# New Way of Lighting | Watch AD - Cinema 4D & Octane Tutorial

What's up guys, my name's Luke and welcome back to another tutorial. So today I thought I'd break down some lighting techniques that I used in one of the ads that I did for Carrot Chill & Co. and just some of the problem solving that I had to do working with a very reflective material. If you guys are interested, the project file will be in my Patreon. There's also a lot of other stuff in my Patreon, like some personal projects and also all the project files for all the other tutorials. So if you guys are interested in that, my Patreon's in the bio. If you're not already subscribed, please consider subscribing. We're almost actually at 1,000 subscribers, which is really cool. So yeah, let's take a look at this ad and then get straight into it.
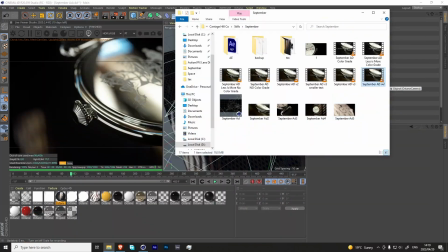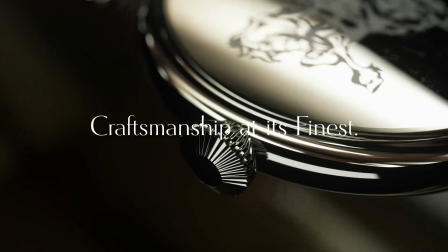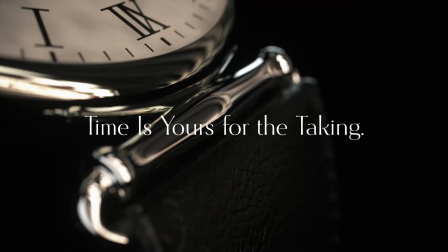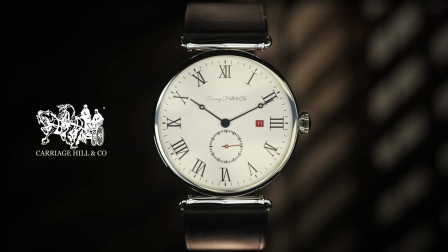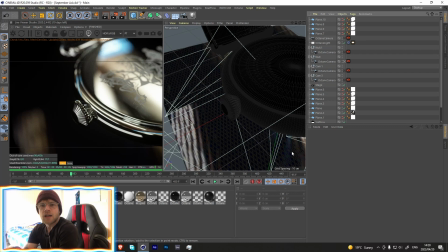(1:01)
So yeah, as you can see from that ad, I was told that this brand, they wanted something very luxurious looking. They used Rolex as a reference. And so yeah, let me show you how I did the lighting in this.
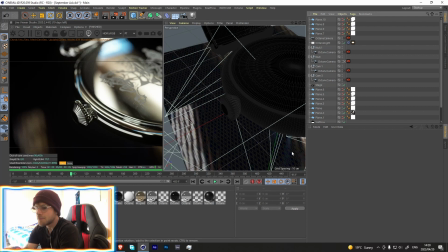(1:14)
The reason I wanted to break down the lighting specifically is because that's the main thing that gives this project, character. It's a cool way of using lighting and yeah, it's really simple actually. So let me show you why I had to do that.
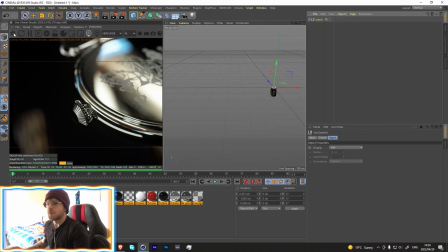(1:31)
So the watch that they have it's a really beautiful watch, but the problem with it,
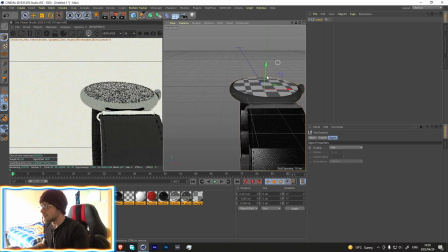(1:38)
at least for the rendering of it, is that it is round and perfectly reflective.
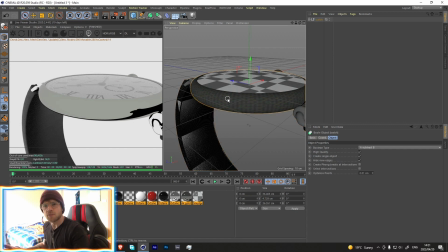(1:47)
Like, I very much could add some like surface imperfections to it, but I was asked to not do that because, you know, in a visualization like this, they want the product to look perfect but also realistic.
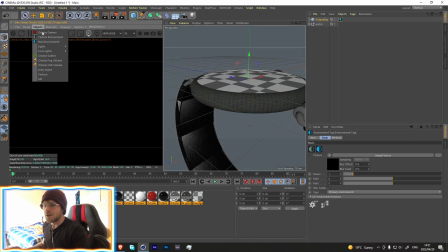(1:58)
So with a object like this, if we had to add a light over here,
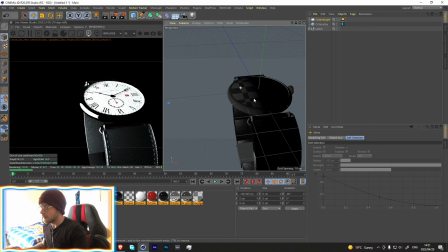(2:06)
just rotate it and put it off to the side, you can very obviously see that there's a light in the scene.
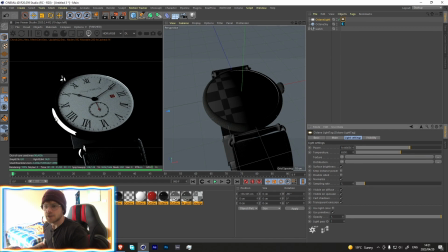(2:13)
Like, even if we had to bring down the power a bit, you can still very obviously see the direction of the light, and that just doesn't look nice. If we had to do this, we'd have to have a light over here, maybe at the back, like a rim light. But unfortunately, every single one of them would catch the reflections on the side, which just doesn't look good.
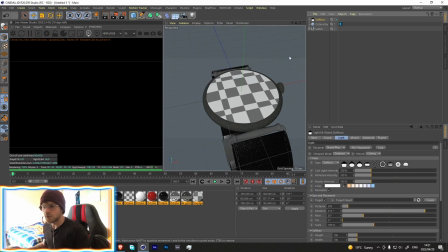(2:33)
If you wanted, we could add a softbox, but with a softbox, we're also getting a very similar result where it's very obvious.
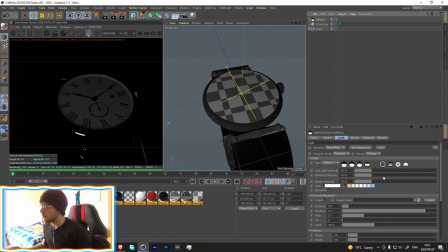(2:41)
It's not as powerful. I mean, obviously we can raise
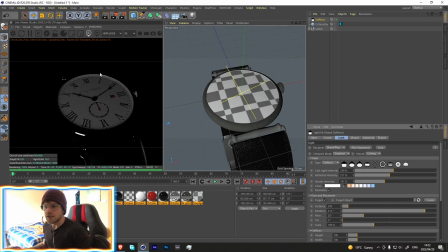(2:46)
the intensity of it, but it still shows these very obvious highlights over here, and that just doesn't look good. The first attempts that I did of this, the client sent it back and they didn't like the lighting in it.
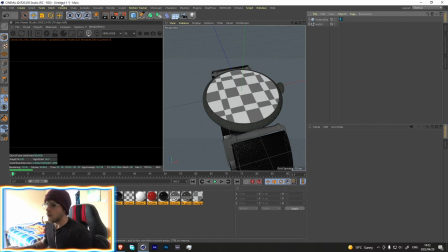(2:58)
So I had to figure out another way of lighting the scene. So what I did was really simple, but really effective, was by taking a plane,
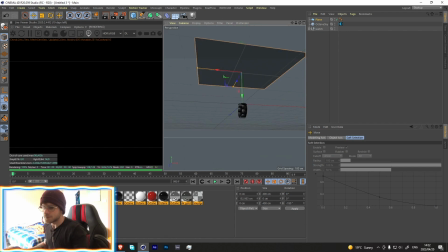(3:08)
just rotate it 180 degrees, going over here, adding an octane material.
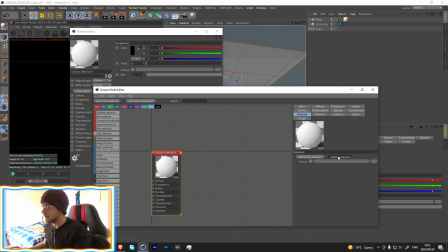(3:15)
And in the octane material, it's going to emission, add a texture emission, and then add a image texture over here.
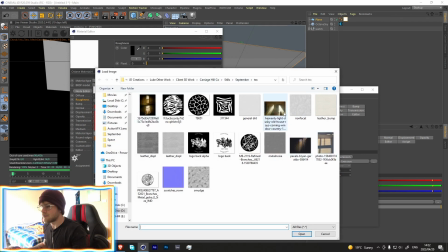(3:23)
So beforehand, I went through and found a few textures that I liked. I found these four in particular. What I searched was just guard rays shining through a window, just something like that. I mean, you can almost use any single image because of the fact that we're not actually using the image
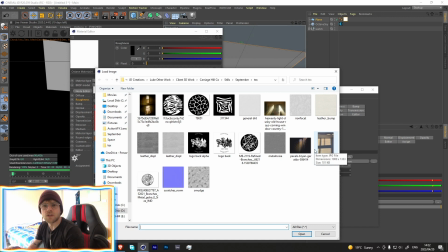(3:40)
we're not using the details of the image, we're only using it to light and be as background. I'll show you how we did that. So let's grab this one over here.
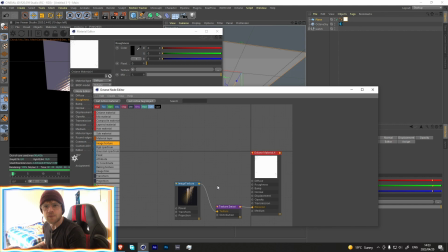(3:51)
If you guys don't use pixels, it's a free stock footage and stock image site.
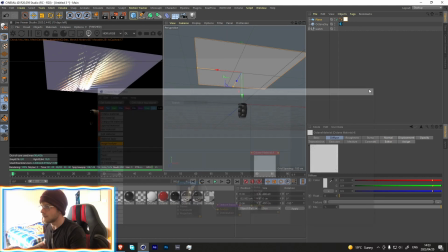(3:59)
That's really cool. So I just got a whole bunch of images from there. So now with this over here, let's change the path tracing.
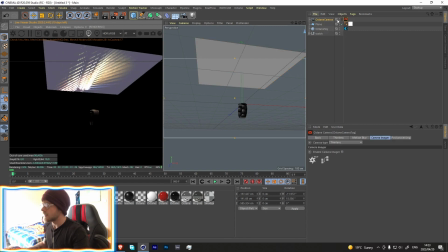(4:07)
Let's add a Octane camera.